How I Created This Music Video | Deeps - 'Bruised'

in today's video i'm going to be doing a breakdown of the most recent music video i shot and directed for deeps's new single called
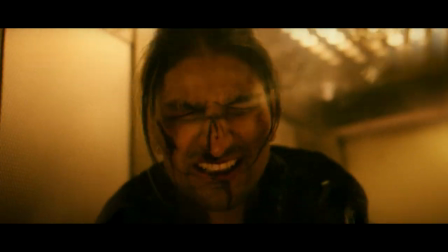8s
bruised literally come out last week i've had quite a few messages asking for a little breakdown of the video and i thought it is a really cool video to to kind of break down because there's loads of like hidden things in it and there's a whole story behind the shooting and like what happened i feel like it's quite a unique shoot compared to the other shoots i've done and it's just a really exciting video and something that i'm extremely proud of and would just like to to talk through it so very early on in the pre-production it was very clear that our inspiration was going to be drawn a lot
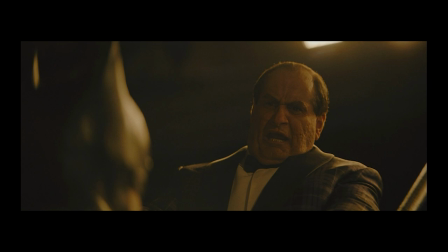38s
from matt reeves is the batman that whole color grading green orange red kind of feel that that almost like cracked edges blurred edges
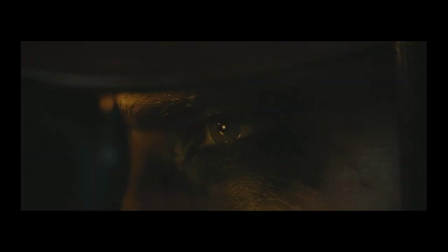47s
was something that we were really inspired about and what how we wanted the video to look and we ended up going for a location scout a couple of weeks
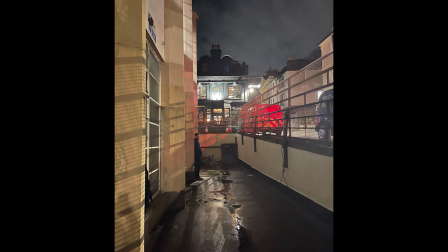55s
before uh we started shooting we picked out some key areas that we thought certain scenes could go at with those pictures that we took from that night i created a what i like to call a reference video where i just kind of put mood board images and location images all into this one video with the song playing in the background so we can kind of reference where everything's going to go in the video i think this
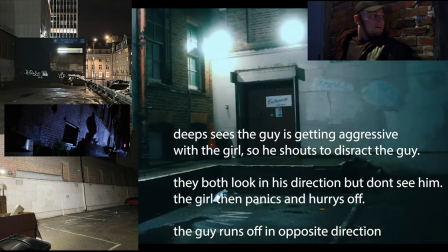79s
is really important to my process and almost like a kind of i don't know if many other people do it but it's quite crucial for me is it
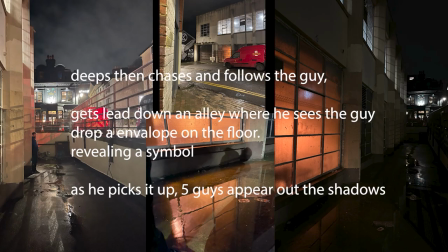85s
just kind of lays out the groundwork for everyone else so everyone can see like kind of your vision of like where everything should go in relation to the song it just kind of like negates anything like oh i thought that was going to go there i thought that was going to go there so it's like super black
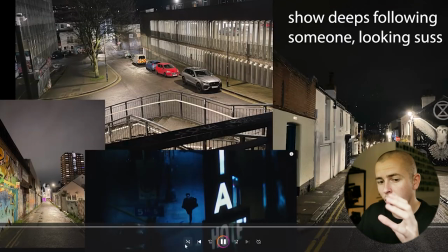98s
and white exactly what you want to do what how this reference video kind of plays out is exactly how the video plays out and i think that's this is like a real key element of building such a tight-knit narrative this is so crucial for that and
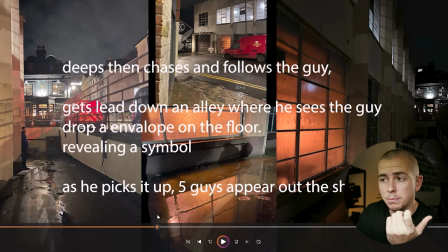114s
every location that we did see on the location scout we used in the music video we kind of like acted out what certain scenes were going
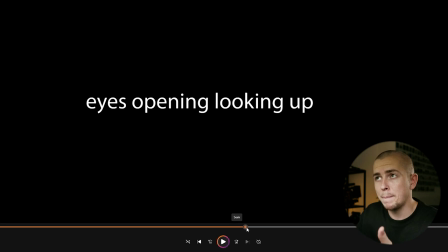120s
to look like we learned a lot from it and i think that's what's so important about location scouts is that you can get a real feel
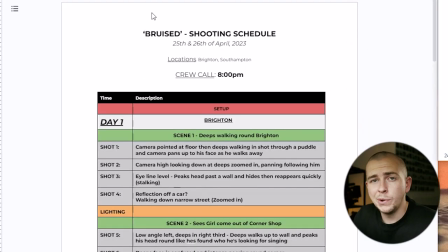126s
of like how the location is actually going to look so in terms of shooting schedule and shot list as i do an a to b of like
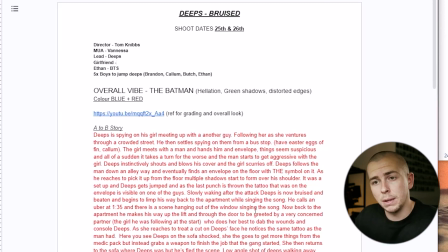132s
what the the story is actually going to be about so when we actually send it to people people have a really good idea of like what the video is about.
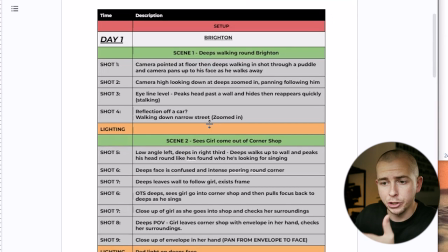137s
We did do a shooting schedule to like kind of say what order we were going to shoot everything in. In this one, which isn't always the case,
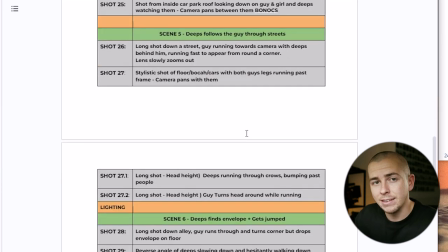144s
we did shoot in chronological order for the most part until we got to the end because we were shooting in Brighton and it was like 2 a.m. when we were out shooting. I broke up the shooting into two days. So we had one out in Brighton and then we had one at the apartment with the car in Southampton. I think we definitely needed two days. I think we shot this in April this year and the clocks had just moved so it wasn't getting dark until like nine o'clock at night so we weren't shooting until like nine onwards which was getting into late territory but it was the only way we could do it especially we wanted this
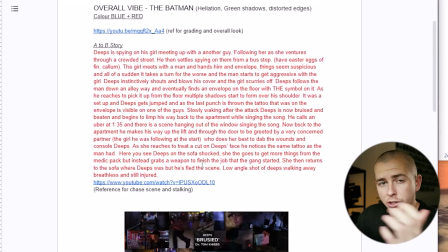177s
whole like dark theme so that that was pretty much most of pre-production as a rough kind of guideline of what we did with the location scout the
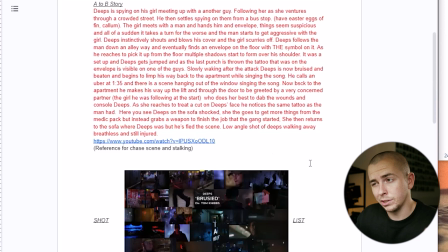183s
reference video and the mood board is kind of like essential to any sort of production anywhere especially like at this level you don't need to
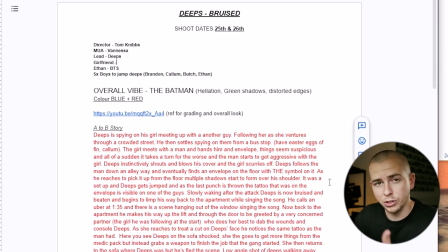190s
go too crazy but as long as the people involved and involved in the production know what's going on that's the most important thing and you know the shots you're going to get but anyway let's let's jump into the video and i will talk through um certain moments that happened and kind of like
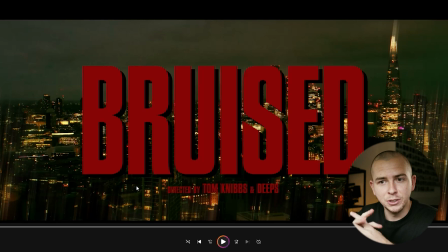205s
any stories behind it straight off of the bat with this you see the title and you see a lovely skyline of london uh this isn't actually our footage this is stock footage that i did color grade to kind of blend in with the rest of the video i think it was 4k So it was it was good enough to to do the same color scheme as the rest of the video in the original draft We had
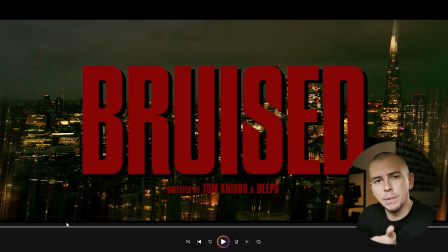224s
it did go straight into the song But I felt like it needed a builder and a title page and you couldn't really do the title page on like the first scene Like here we opted to have this this kind of like drone shot to set the scene of like where they are They're in a built-up area there. It's not like they're in the countryside or anything.